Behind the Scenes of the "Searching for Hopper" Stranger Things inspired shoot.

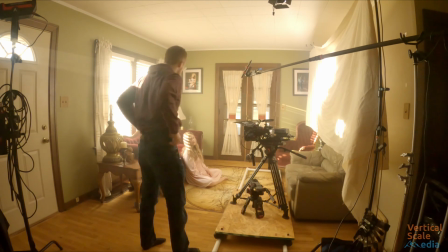Welcome to the behind the scenes of a Stranger Things inspired short story, Searching for Hopper.
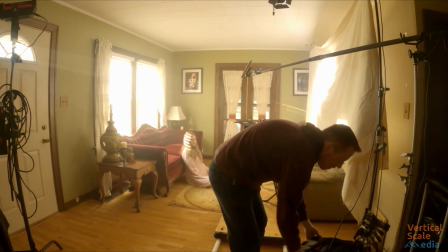This was a short story that my daughter and I put together. We are big fans of the show and have enjoyed all three seasons.
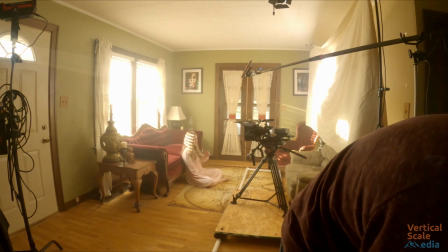Looking forward to season 4 coming out.
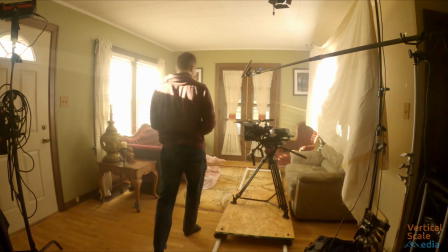But with the delay of season 4 coming out, we decided to go ahead and make our own little short story based in the Stranger Things world.
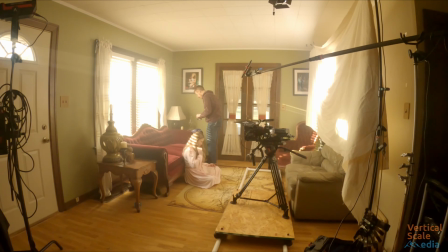More for this for fun for us, but also always good exercise and practice running the camera, our acting, our directing, and production skills. This by no means was a professional production at all. As you can see here, we are currently looking at my living room as I'm placing an Aperture MC light
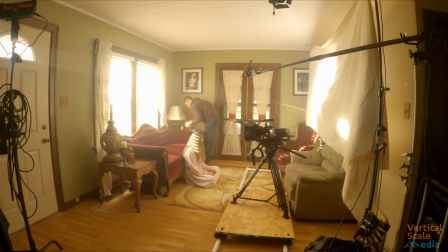into my lamp over there to be able to control the color of that light a little bit better than the incandescent bulb that's in it. You'll also note here too, I have a homemade dolly. That dolly is actually using some glide gear roller wheels on it.
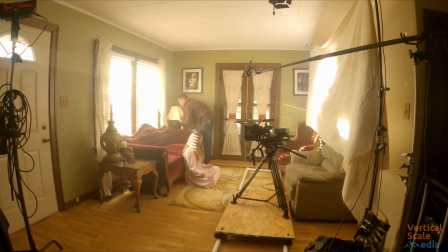And it's actually able to support myself with the camera rig and some sandbags on that dolly while it's getting moved. It has worked out really well using that dolly for a lot of productions in the last couple projects I've worked on.
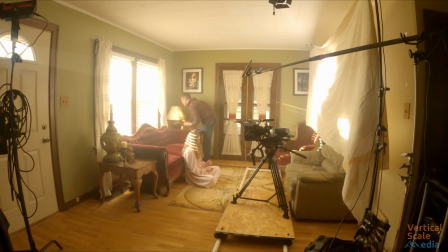There is an overhead mic, as you can see, but that mic really wasn't used for this scene at all. We have the talent. Kylie is mic'd up with a lav mic, and that mic was good audio quality throughout, so we used that, but the overhead mic was mostly just a backup mic in case something went wrong with that.
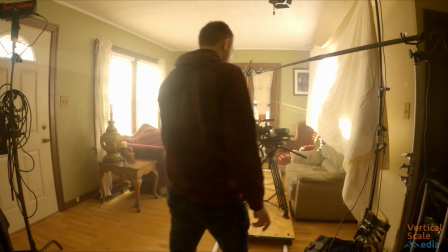You can also see here too that currently I have sunlight outside.
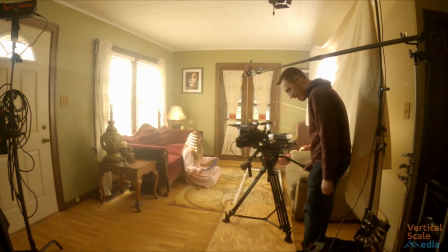We do end up losing the sunlight during this shoot and have to take the Aperture 300, which you can see in the left corner of the screen,
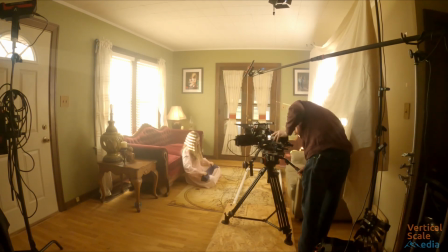outdoors and blast that through the window to simulate sunlight, because we ended up shooting into the evening trying to get this scenes wrapped up here.
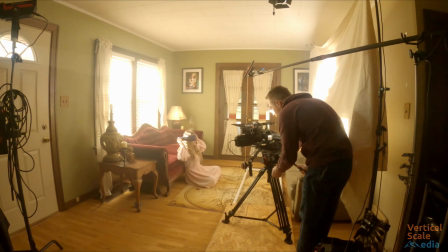Against the wall on the right, I have a big sheet of muslin that is draped as a source to bounce light back in for fill into the room. Right now, though, there is so much light from the outdoors coming through the windows that the window light
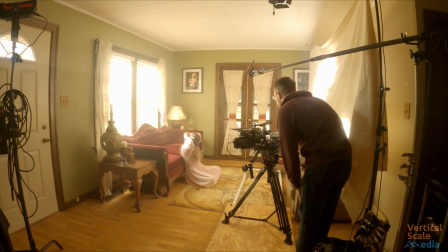itself is bouncing against that muslin and is also helping to fill the room quite nicely. Just out of frame up above, you can see an Aperture 60D. That is being blasted against that muslin as well as to help bring up the whole ambient.
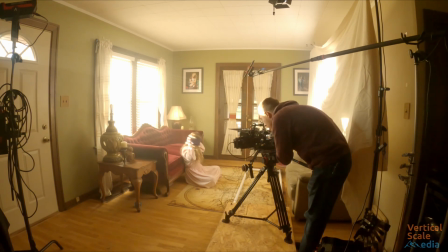What you can't see in the shot here is a oil hazer that I have running to actually give some of those light streak effects. You can kind of see that here on the GoPro, and sadly the GoPro actually died during the behind the scenes shoot,
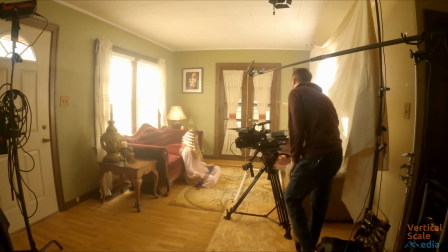so I don't have all of our different takes to line it up with the actual production scenes that we used.
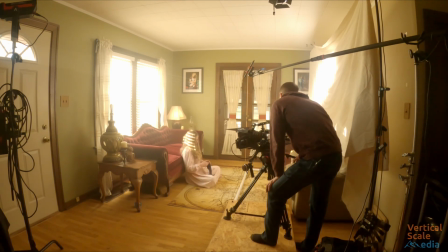But I still wanted to put this together and share it because I had a lot of fun making this and wanted to show off some of the things that we were able to accomplish and just some determination to make a fun video. Right now you can see Kylie is practicing tying the blindfold behind her.
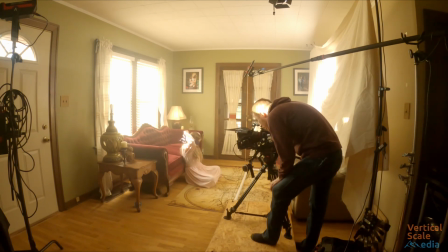She had to figure out how to tie that. This was pretty much the first time doing it. There was actually a lot more of that practice that went on. It's not the easiest thing. We had to work through that together, actually. I wonder how much the actual actress for 11 had to practice that before the shots.
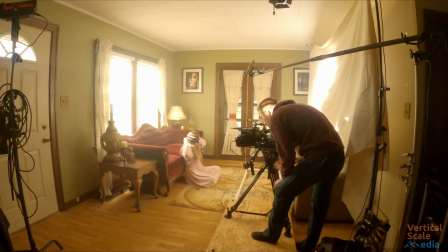Also, let's talk about gear real quick here. I am shooting on a Nikon Z6 with an Atomos Ninja 5 recorder. There is a 4x565 matte box attached to the front with a quarter Pro Mist,
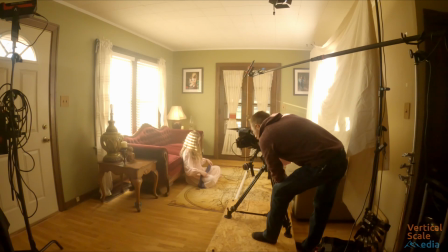black Pro Mist filter in it from Tiffin. One of the things that Stranger Things did to really capture that glow and make it kind of a dreamy shot overall is they used a variation of Pro Mist different strength filters throughout the shots. And that really helped give that halation glow to a lot of the scenes that they have, especially at the night scenes.
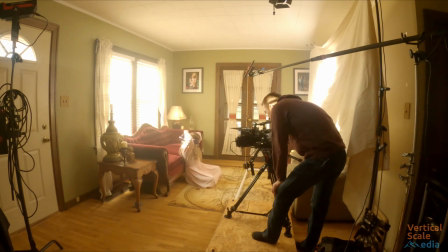This entire short film was shot using the Zine 35mm full frame lens.